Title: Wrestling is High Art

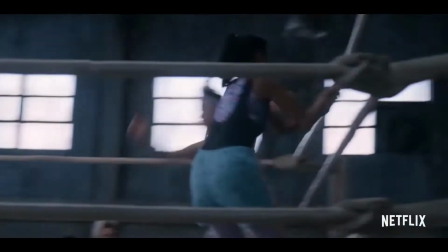Wrestling was much more simple in production and in terms of ending style so it's easier to recreate with actors.
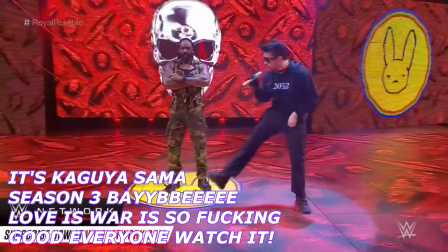The rapper references also make sense because they're just referencing something they liked as kids or older songs that were just referencing pop culture then.
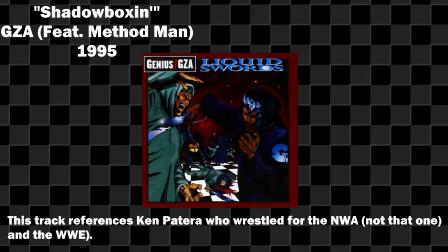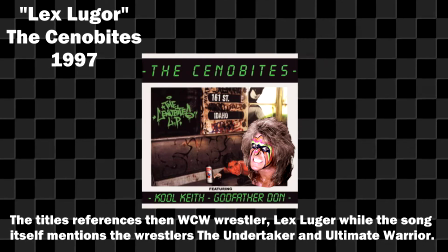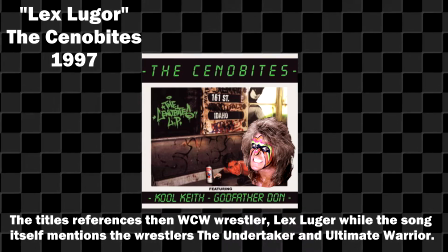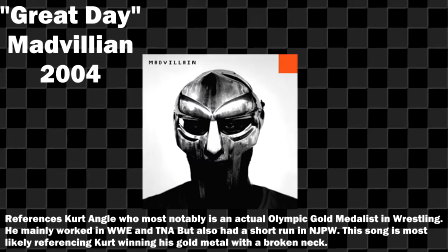prepare to get hurt and mangle like Kurt Angle, rookie year.
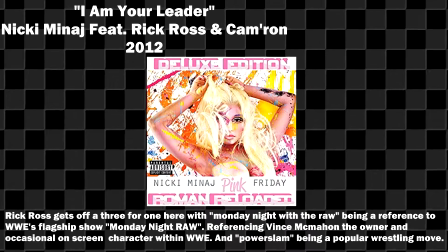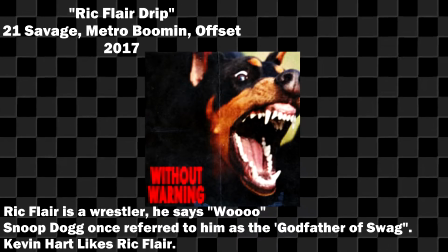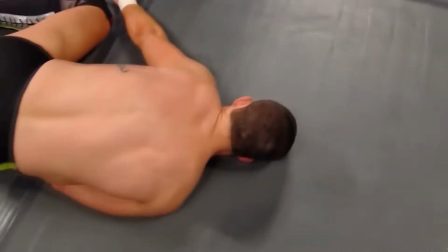Many music artists today would have been kids when the WWE was at its peak and probably loved it, but then they found out that it's not real.
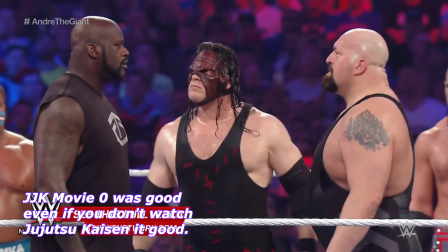As a fan of this weird form of entertainment, One of the most annoying things someone can say is that wrestling is fake.
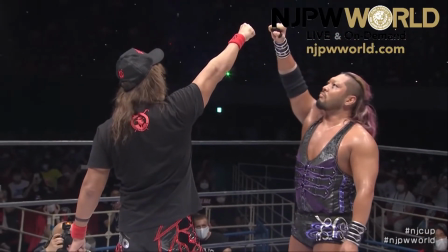It doesn't bug me because I think everything is 100% legit. Yeah, no shit. Many of my favorite wrestling angles involve heels attacking the faces after matches.
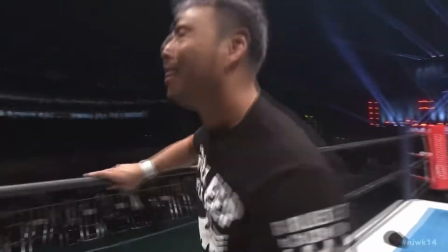Obviously there would be major real-world consequences if someone did that. Like if Kenta actually just attacked that many people, you would just fire his ass.
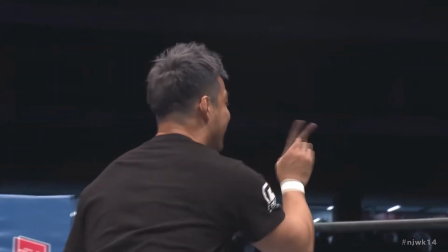Yes, it's silly to think that these shows aren't fiction.
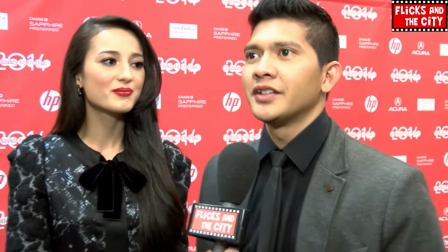But that applies to all fiction. earlier when i was talking about the raid i mentioned rama the character beating every person he fought in that movie i
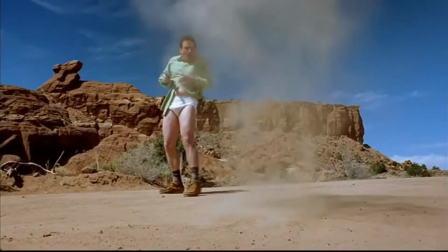didn't say aiko uaes killed hundreds of men so the movie ruled brian cranston has never cooked meth breaking bad's still good though when two wrestlers go
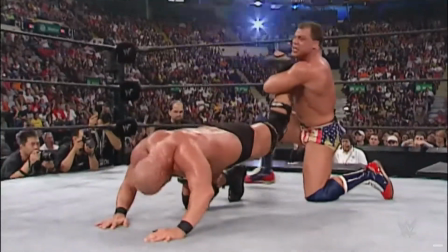into the ring they already know who's winning but that's because they're telling the story by the time you started watching squid game the actors already knew what the
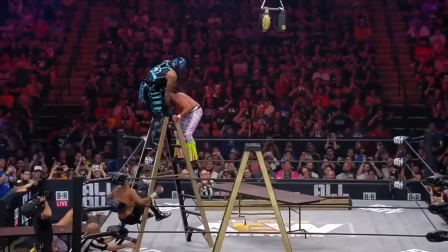ending was if it didn't bother you there why would it here also saying that wrestling is fake is kind of belittling to what these performers
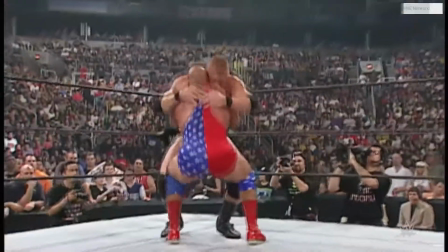put their body through just for our entertainment. Also wrestling fans know it's a show. They get into it because it's amazing to watch live and they love the performers.
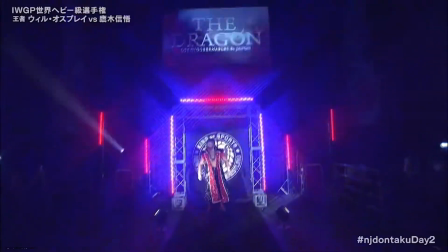Anyone who loves pro wrestling knows that when you're trying to get someone into it,
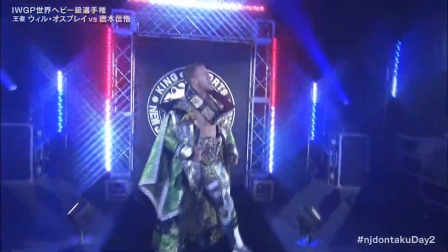you don't recommend the best wrestling matches out there because they're super fucking long compared to what most people expect.
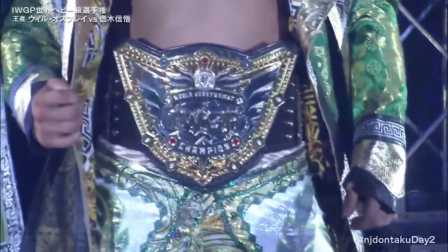Look at some of Dave Meltzer's top wrestling matches.
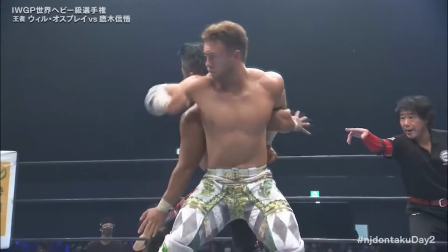You'll notice the shortest in his top 10 is 22 minutes, with the average length of those 10 matches being around 40 minutes.
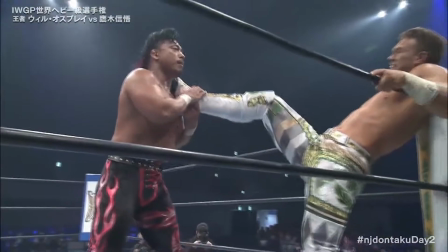These matches have a structure to them you can feel. The wrestlers are trying to make sure they can actually work a match that long.
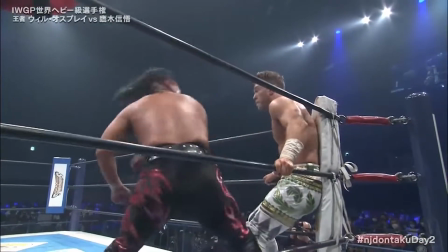I don't think longer matches are inherently better, but it makes sense that someone like myself or Dave Meltzer would be a fan of them because they allow for more nuance.
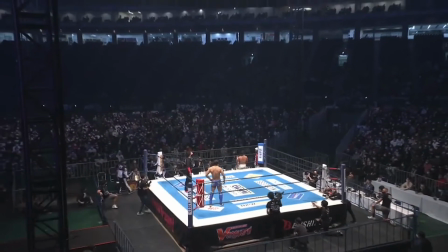Wrestlers can take their time to tell more character-driven stories like Jay White starting many of his big matches sliding out of the ring or Kazuchika Okada doing his fake-out chops.
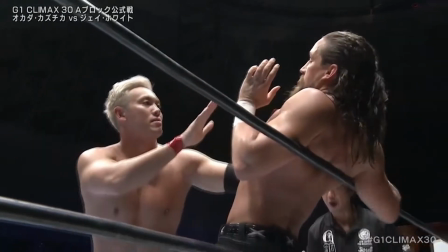Little things like this can achieve a multitude of ideas. as they inform us, the audience,
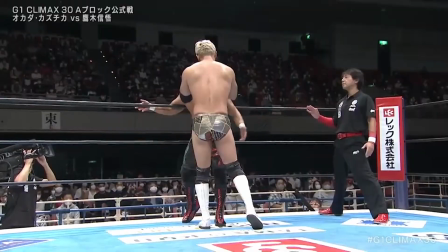that Jay White is a little rat bastard, and Okada likes to get into the heads of his opponents.
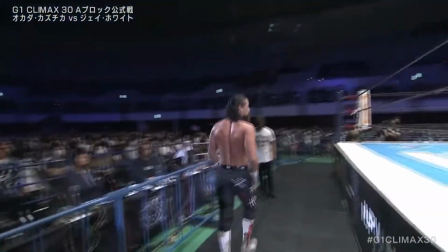It also slows down the match, gives the performers time to breathe and get into it. They can also take this time to start setting things up.
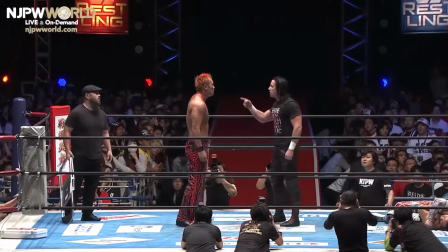The reason Jay White rolls out of the ring is so he can make the face go after him.
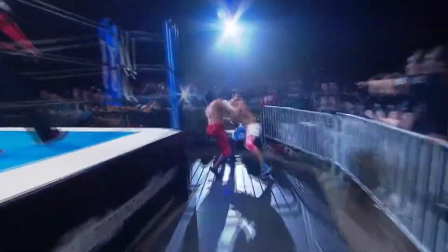When they do chase him, his manager can attack them, he can throw them into the barricade, he can roll back in and try to attack the face when they try to get back into the ring.
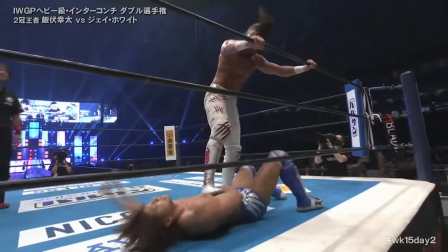Like I said, Jay White is a rat bastard. He's setting the tone that he will do anything to win, so his opponents need to watch their back.
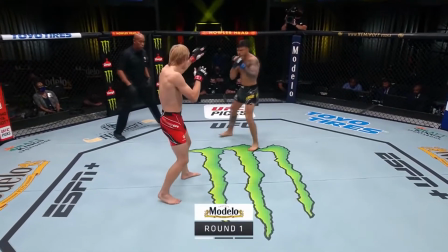As a story, you can think of this as the first act of a narrative. As a fight, this can also be compared to the first round of an MMA match.
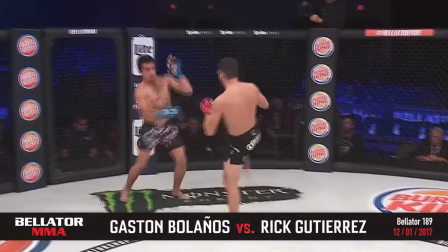The two fighters don't just go in and give it their biggest and hardest shot in the first 10 seconds because if you mess up, you could pay for it and end up losing just as quickly as you thought you'd win.
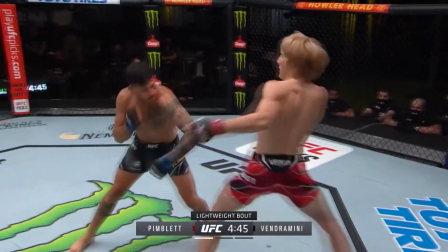Fighters know they have time, so they use that first round to try and figure out how their opponent is going to react, then use what they learned later in the fight.
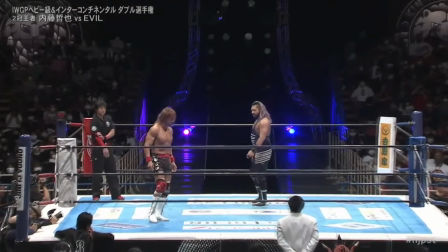You can apply this same logic to the first 10 or even 15 minutes of a title match that has a 60 minute time limit.
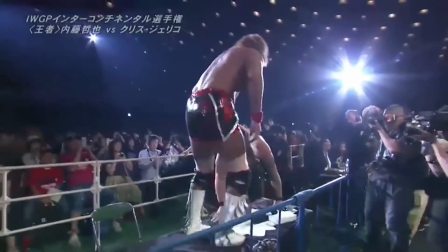Take your time, learn, then start to ramp up. It can be hard to pin down exactly when a match does kick into that second or third act,
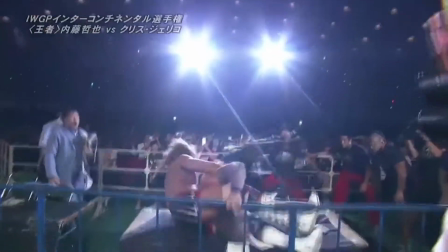but if I had to put it to paper, I would say the typical three act structure of a wrestling match would be act one is setup.
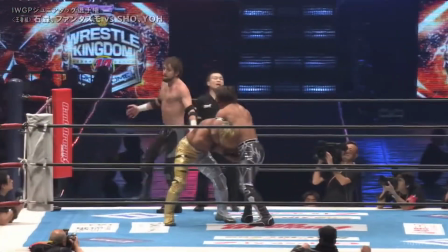This is the two performers setting up the dynamic of a wrestling match.